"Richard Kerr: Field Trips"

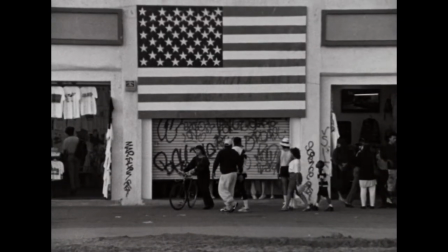[5:50]
Both are road trips through the final days of Reagan-Bush America.
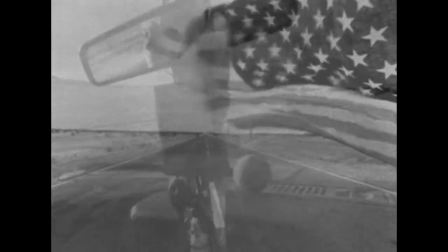[5:54]
The Last Days of Contrition tours beaches, deserts, ballparks, and ruins in a stark black and white,
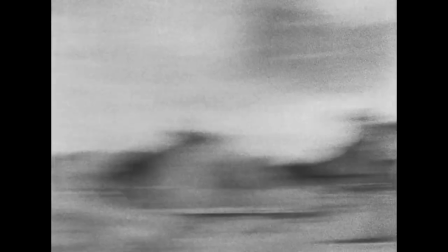[6:01]
using motorized tripod heads to create breathless scans of an unstoried desert.
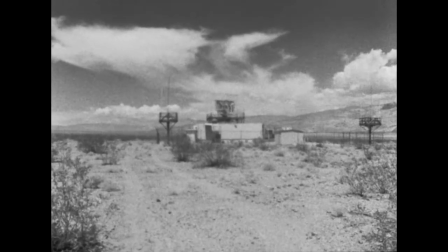[6:11]
Radio broadcasts introduce a percussive march, a jingoistic commentary on American democracy, a collage of looping speeches.
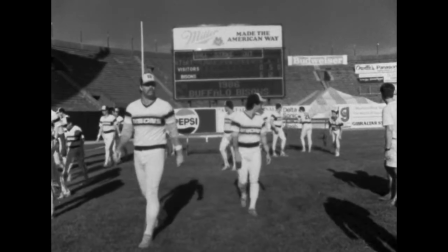[6:23] But now something's happened. There are those who say it's an opportunity to correct some of the wrongs in our society.
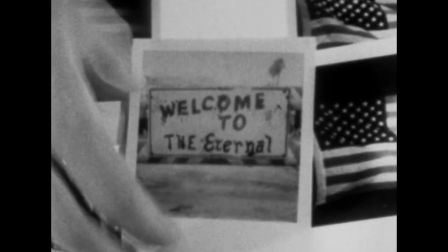[6:31] Well, as one who fought for equality in this society, I'll tell you,
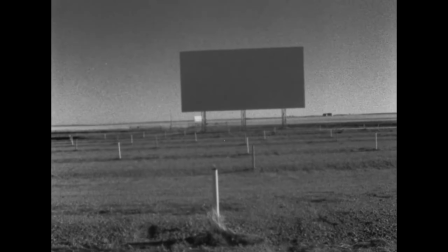[6:37] My struggle was not so that we could all be equally enslaved. No, we are not all in prison camps.
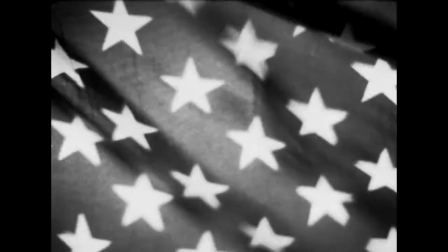[6:45] We are not all beaten down by an occupying army with tanks on every corner.
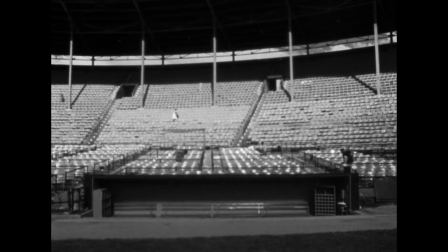[6:50] But we don't need troops to tell us that we have lost our vision.
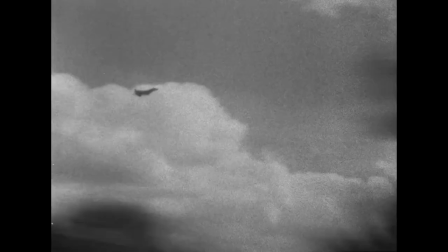[6:57]
The film ends with these forms coming together. Kerr's persistently spinning camera, aimed at treetops, as,
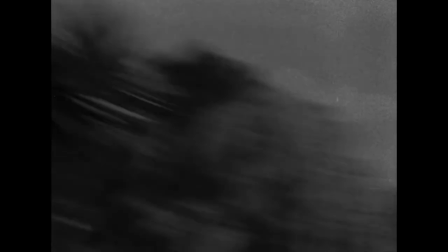[7:04]
in superimposition, military jets cross the sky, an omen of the end times.
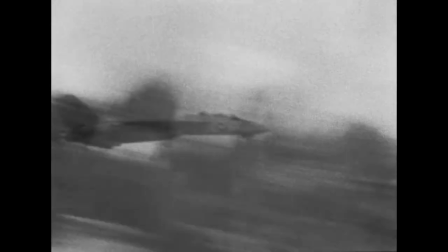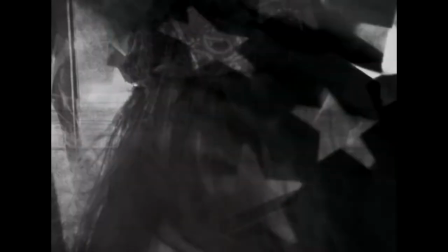[7:16]
Cruel Rhythm continues these gestures, with a more explicit emphasis on themes of militarism in American life.
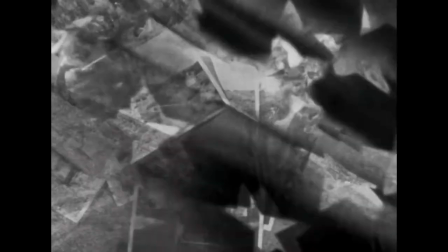[7:27]
The soundtrack offers a survey distinct to the American social landscape.
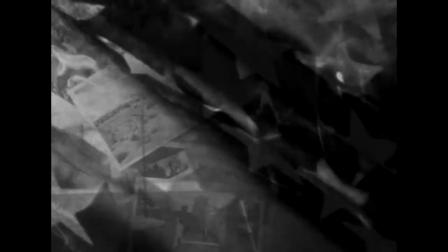[7:32]
Dramatized military drills, the national anthem, cheers at a baseball game, official statements from military personnel.
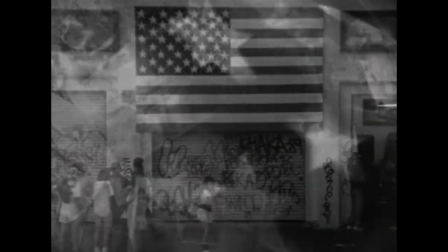[7:40] It is a hard, hard to kill.
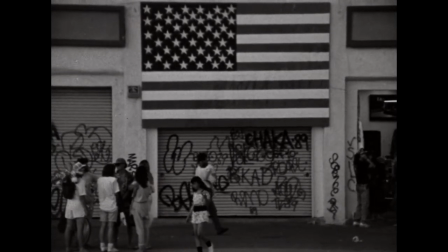[7:45] To show our appreciation for so much power, we keep him.
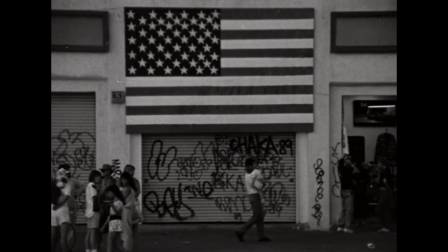[7:52]
Against this, Kerr poses images that, at first, extend the observational qualities of the last days of contrition.
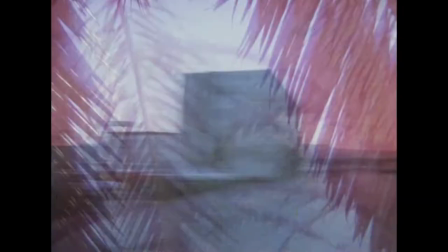[7:59]
But once color arrives in the form of a long, abstract sequence of animated,
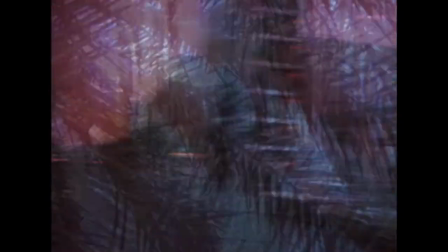[8:04]
agitated palm leaves, Cruel Rhythm enters into a more violent, intensely abstract space.
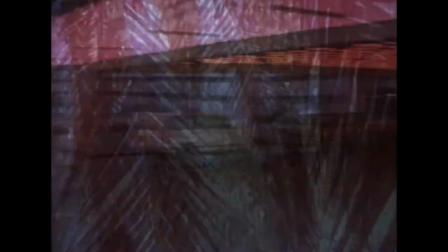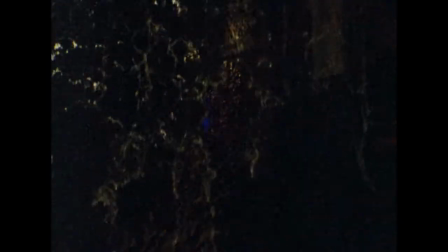[8:24]
Elemental phenomena come and go, composed in the abstract. A backlit indoor waterfall, billowing flames.
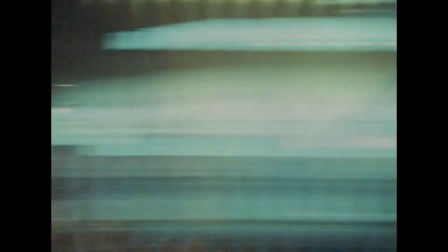[8:37]
Kerr engages a rapid, mechanical movement that reduces palm leaves and landscapes to lines of light.
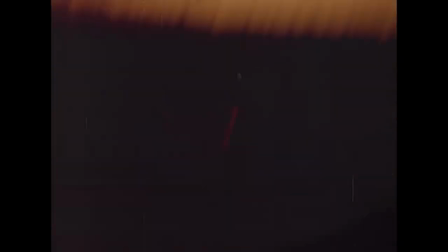[8:47]
From this emerges an America of fear and uncertainty, host to a blinding restlessness matched on the soundtrack by the sounds of war and the ponderous statement given by a reporter that something is happening outside.
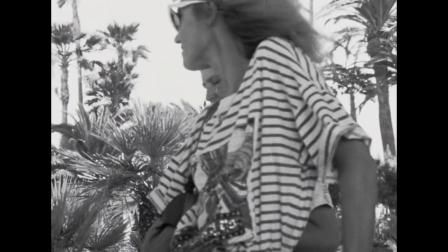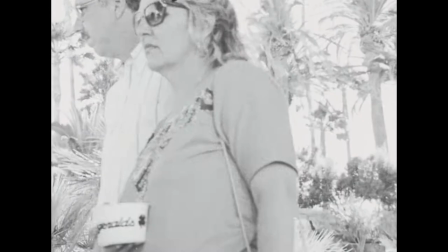[9:09] Something is happening outside.
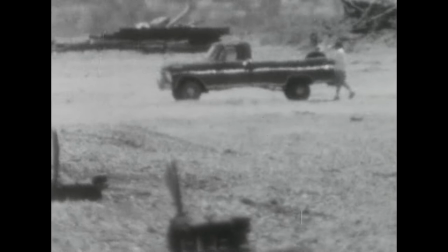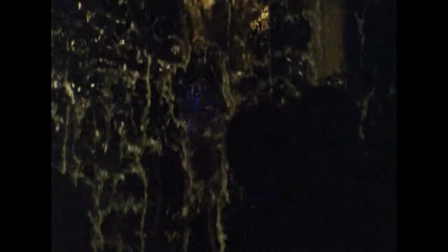[9:19] Something is happening outside.
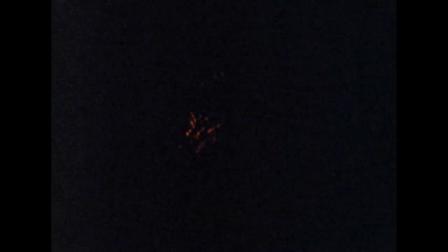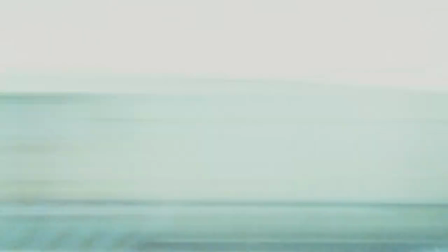[9:32]
The final sequence of machined abstraction in Cruel Rhythm foreshadows a coming turn in Kerr's work,
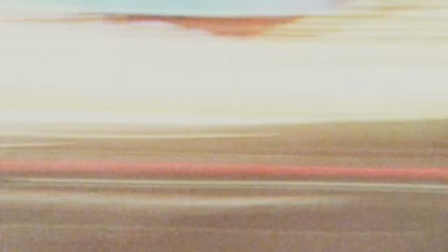[9:37]
a total embrace of the camera's ability to abstract the photographic subject by force of motion.
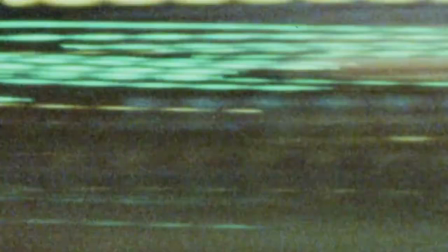[9:44]
This work, influenced by Michael Snow's explorations of camera motion,
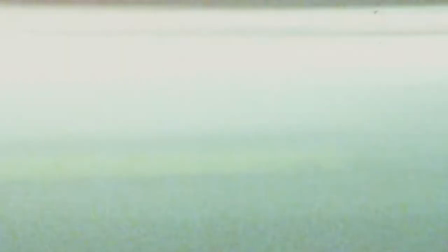[9:49]
disavows the narrative aspects that had played a persistent role in Kerr's long films to date.